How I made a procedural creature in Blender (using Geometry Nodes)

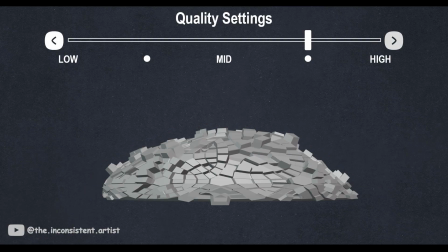What if I tell you that this creature was procedurally generated using just a Nycosphere?
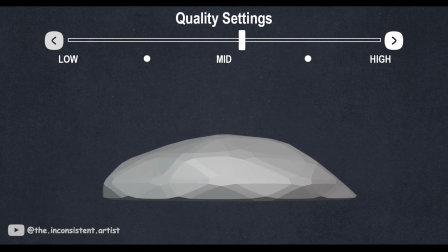Unfortunately, Blender does not have any magic sliders yet. So how did I make this?
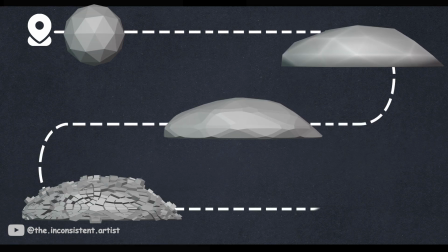That is what I summarized for you in this video in just under 8 minutes. With a simple plane for ground, I first created a Nycosphere, which I then modified into the basic shape of a slug.
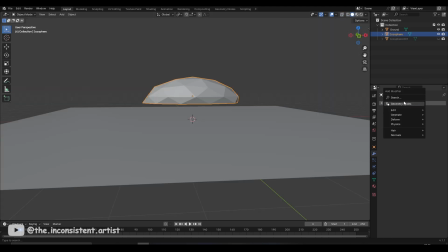Now that I had a shape, the next on the list was to block out a movement pattern and and for that I chose a wave modifier because I wanted the movement of the slug to look like, well, a slug. I isolated the effect to x-axis because that's the direction I wanted the creature to move when I animated.
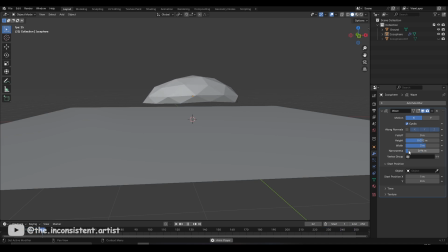I played around with the parameters until I found the right values for its behavior.
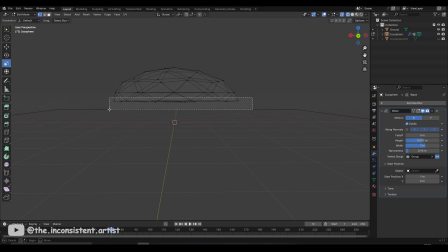With the speed all set, I didn't like how the animation affected the entire mesh and I didn't want the base of the slug to move. For that, I created a vertex group, named it base and used it as a mask for the modifier. This made sure that the bottom part of the slug was always on the ground giving it that signature creeping look.
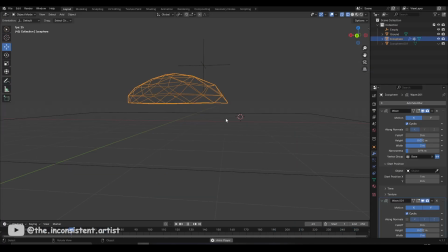I now defined the origin point of the waves using an empty as its start position and parented the empty to the body of the slug so it does not get left behind when I animate the body.
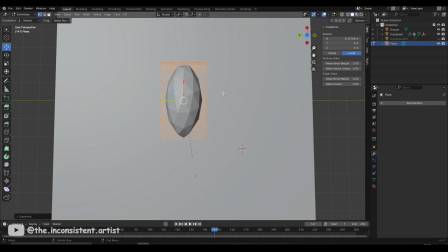For the foot of the slug, I modified a simple plane into the shape of an oval and gave it a wave modifier.
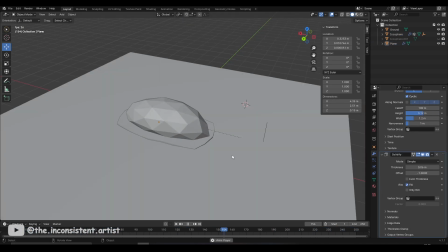Once I was happy with the animation, I gave it a solidify modifier for thickness. And now the madness unfolds.
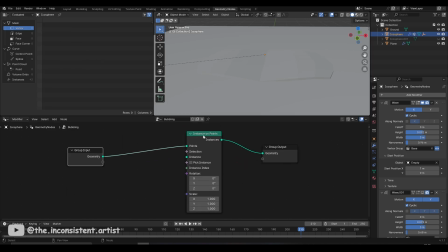Geometry nodes. I'm just kidding, it's actually quite simple.
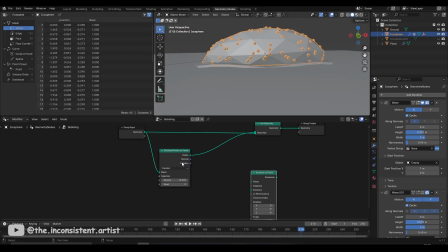I distributed some points on the slug's body using a distribute points on face node,
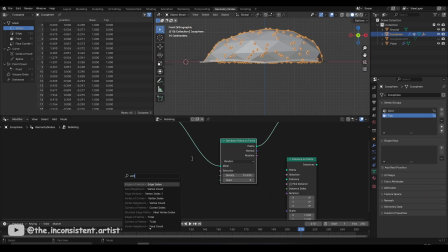then made another vertex group as a selection mask for where I wanted the points to appear.
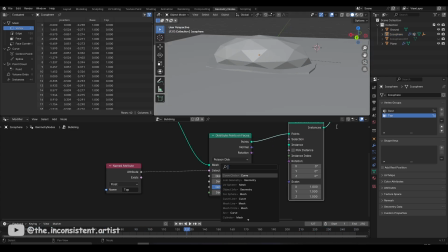Once I was happy with the point density, I used an Instance on Points node with UV spheres as the instancing object. After roughly resizing the spheres to a decent radius, I added a Scale Instance node to animate the scale of each instance individually.
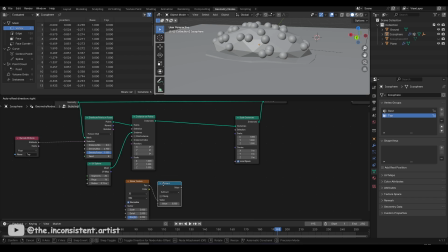I then took a Noise Texture and used it as a mask to randomize the size of each instance.
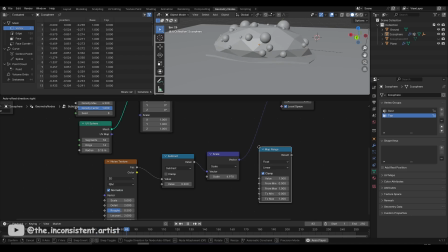I also added a Map Range node to increase the contrast.
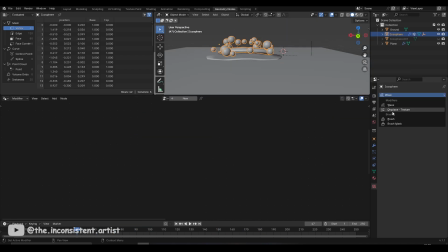To make the movement of the slug look more random and organic, I added a displacement modifier set to global.
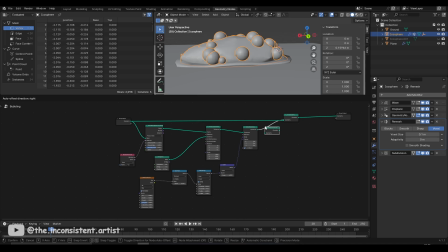With the basic shape and animation in place, I merged all the different pieces into one mesh using the remesh modifier. And since remesh does not work on instances, I added a realize instance node. I had to play with the values a bit to get the look that I wanted.
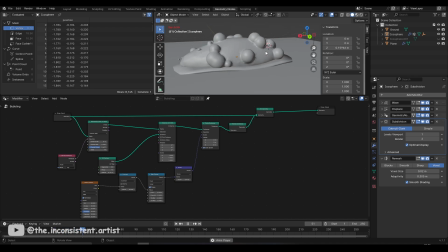To get there, I also had to add a subdivision modifier.
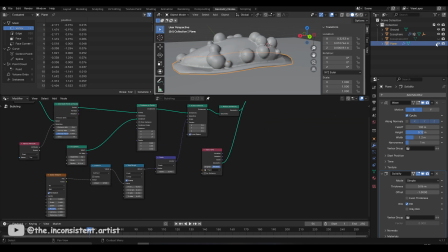To connect the foot of the slug to the main body, I took an object info node, selected the foot's mesh and connected it using a joint geometry node. But that alone did not make the foot move with the rest of the body. For that to happen, I parented the foot to the main body using a simple parent command.
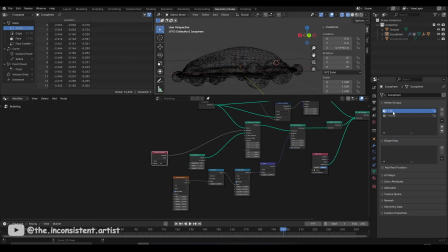And with that, everything moved together. The bubbles were cluttering the base, so I took out some of the vertices from the vertex group to make the mass smaller. And it looked much better.
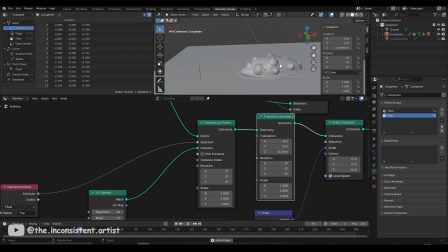I used a transform node to push the bubbles down a bit so they don't stand out so much like helium balloons.
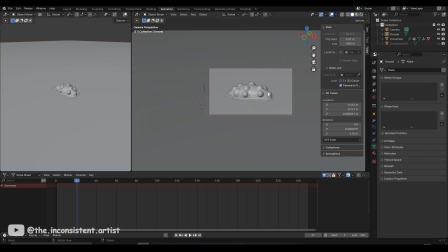Now that the creature was done, it was time to animate it. Usually if the animation is not too complex,
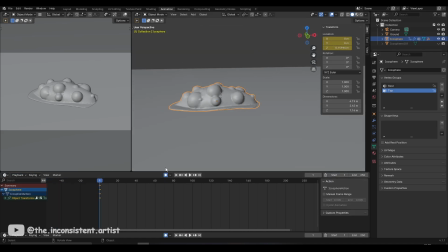I like to add the camera first and then try to animate both the subject and the camera simultaneously to judge both look and pacing of the shot together.
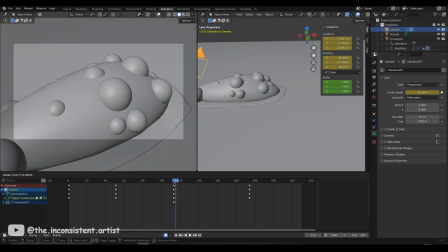I decided to have three cuts in the scene, covering various angles highlighting different parts of the slug.
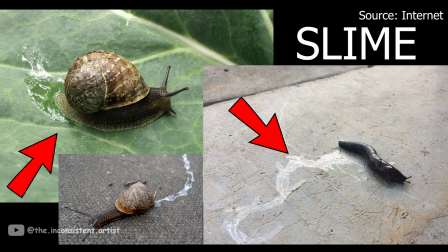One of the prominent features of slugs and snail is the trail of slime that they leave behind. This was non-negotiable.
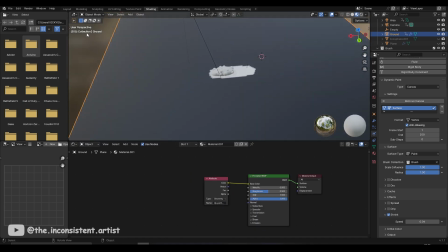This effect was easily achievable with Blender's remarkable paint effects tool. I used the ground as a canvas and the slug as a brush in order to achieve the trail.
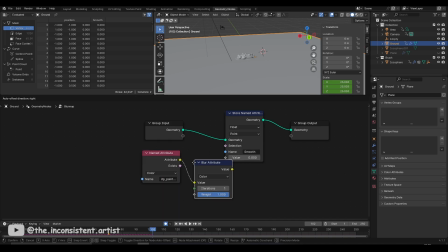I found this awesome trick from UniBlend to blur the paint strokes using geometry notes, saving my GPU from having to render thousands of polygons.
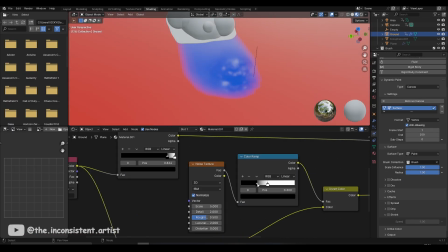I then baked the paint effects and added a material to make the trail look like a slime.